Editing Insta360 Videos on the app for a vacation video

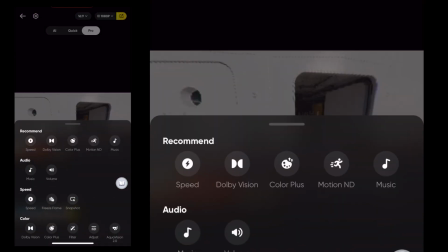8:17 Now the full video's 17 seconds, so that cut about a good 10 seconds off of the whole video.
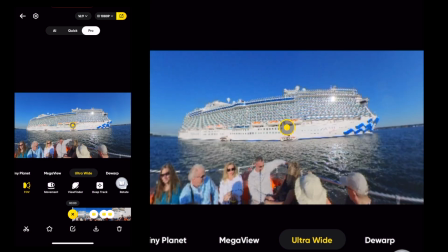8:24 Let's see.
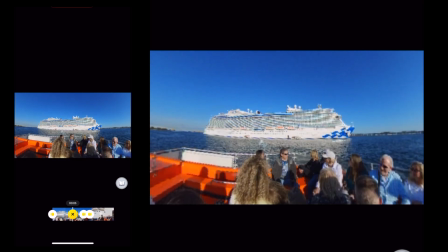8:30 And see, the counter down here is going a little slower, so it's still not showing you the full accuracy.
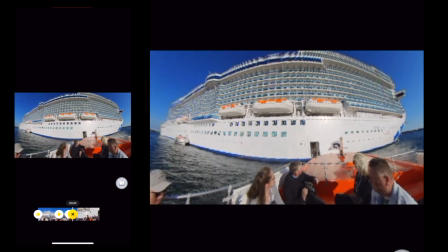8:36 Once you export it, it will show the full accuracy as to how fast this will move.
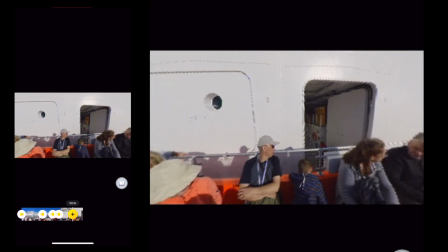8:43 Okay, I think that works a little better.
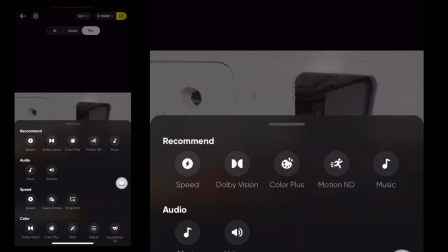8:46 So now a few of the other edits I like to do is the Dolby Vision.
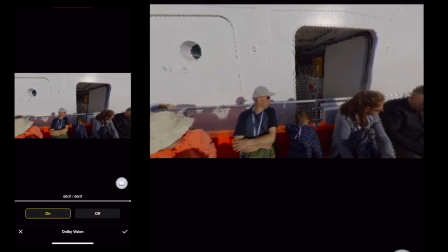8:54 This is a newer add-on and makes it HDR. So kind of just brings that pop, gives it a little more pop of light and dark.
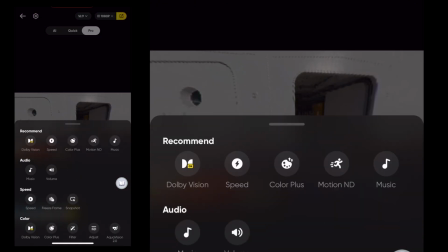9:04 The parts that are brighter and the parts that are darker. Color Plus just kind of enhances the color a little bit. I usually like to go for 50. And Motion ND, I think, adds a really cool effect, especially to the sped up versions.
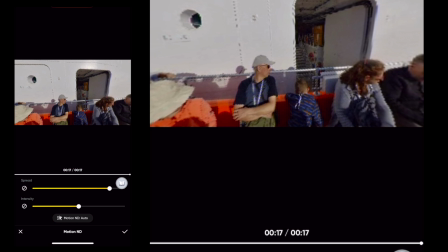9:19 It does do it to the regular one, but only if you'll only notice it if something's moving really fast at the normal speed. If it's like 1x, and something's moving fast, you'll kind of notice a blur, and it kind of adds a motion blur that I think is a really cool feature of this whole software.
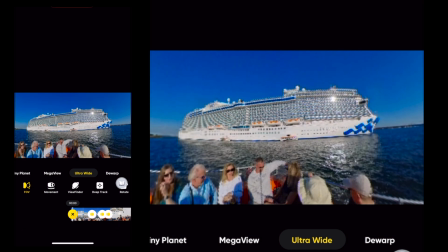9:36 Okay, so here we go. Let's see if it shows you a little bit of the motion blur.
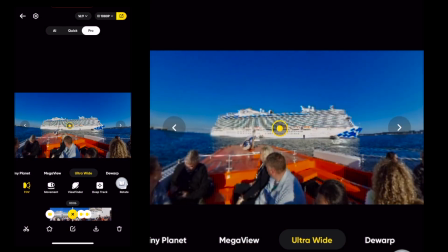9:45 Now see, and even that part, I feel still too long for how long that like before the
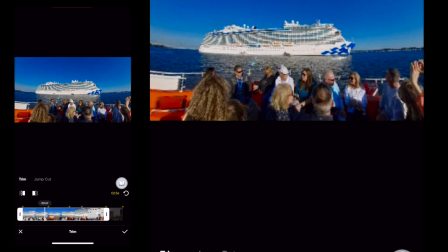9:56 boat starts moving, or yeah, the smaller boat starts moving again towards her.
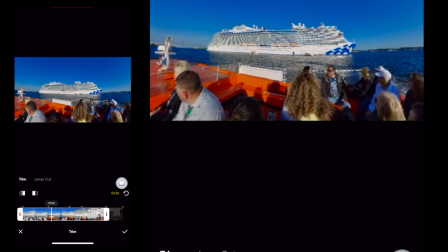10:00 So let's see, it doesn't start moving till about here.
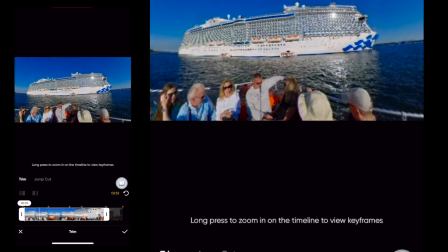10:07 At least you notice some movement. So I'm going to shorten this over here to about right there.
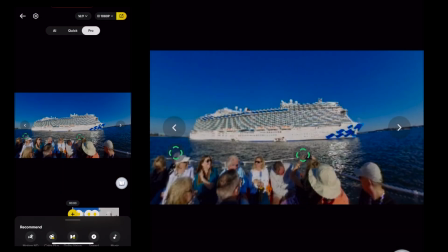10:13 But I have to go back and change some of the speed because it was already at 16 at that point, and I don't.
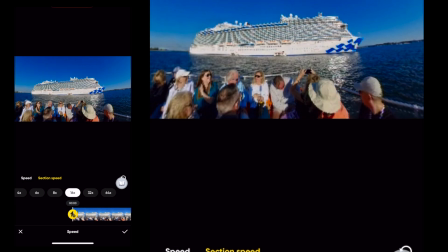10:24 Let's see. Now we added too much. Let's see. Was it already moving here?
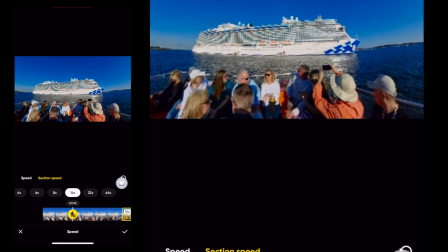10:35 No, I want it to clip right when the little boat starts moving, right about there. So let's clip again.
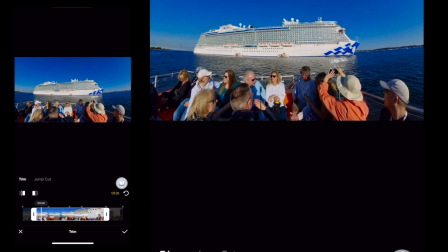10:47 Right there. Right there. Now let's see.
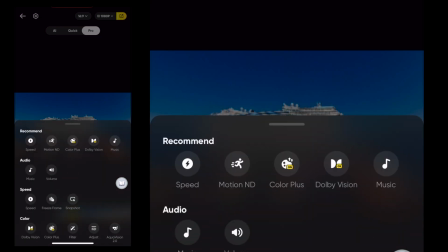10:55 Now you can see it start to move. Okay, let's go back. Now I can stretch this speed one up to about after 2 seconds.
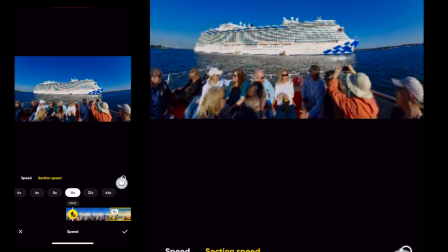11:04 So 1, 2. Drag this one. So this would be 0, 1, 2. Right about there.
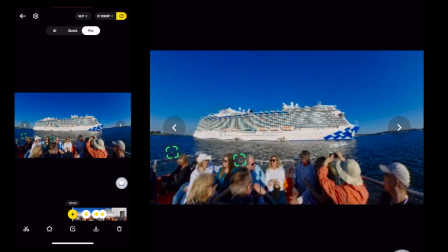11:16 So now the whole clip is 14 seconds. So we trimmed an extra 3 seconds from the previous.
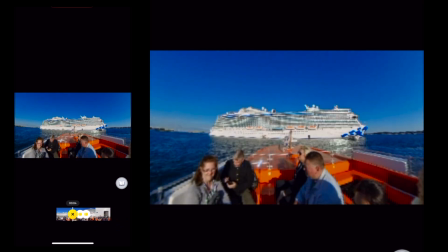11:27 And that works better. I like that more. There's less dead time in the other one.
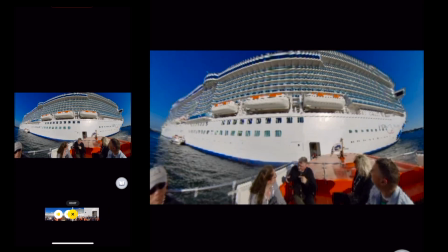11:31 And for the final video, you don't want something too repetitive, so that's why I didn't want to keep that whole part in for too long.
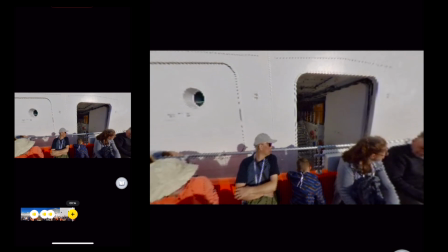11:40 But on the ends, I don't mind it being a little bit longer because it helps with transitions sometimes.
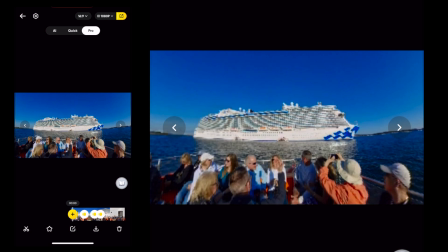11:45 So if it lingers a little longer here, that's okay, but I don't want it as long as it was. And also at the end here,
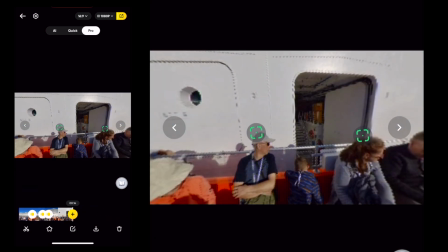11:52 it kind of lingers a little, but that's okay for transitions later.
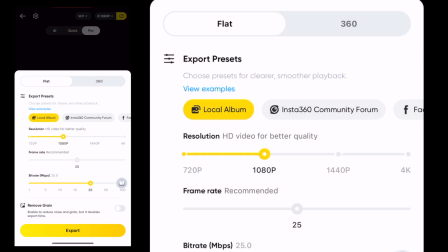11:56 So now we can export, and here we can export in the different resolutions. I still like to do 1080, mostly only because the files can get really big, and just to keep them on my phone gets kind of, I don't know, they're too big.
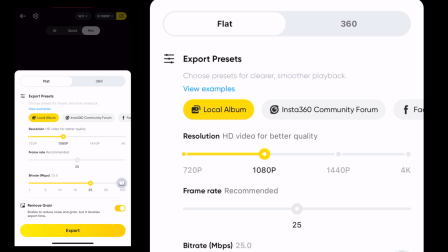12:16 And I think 1080 still looks pretty good. I like to remove the grain, so now we'll export.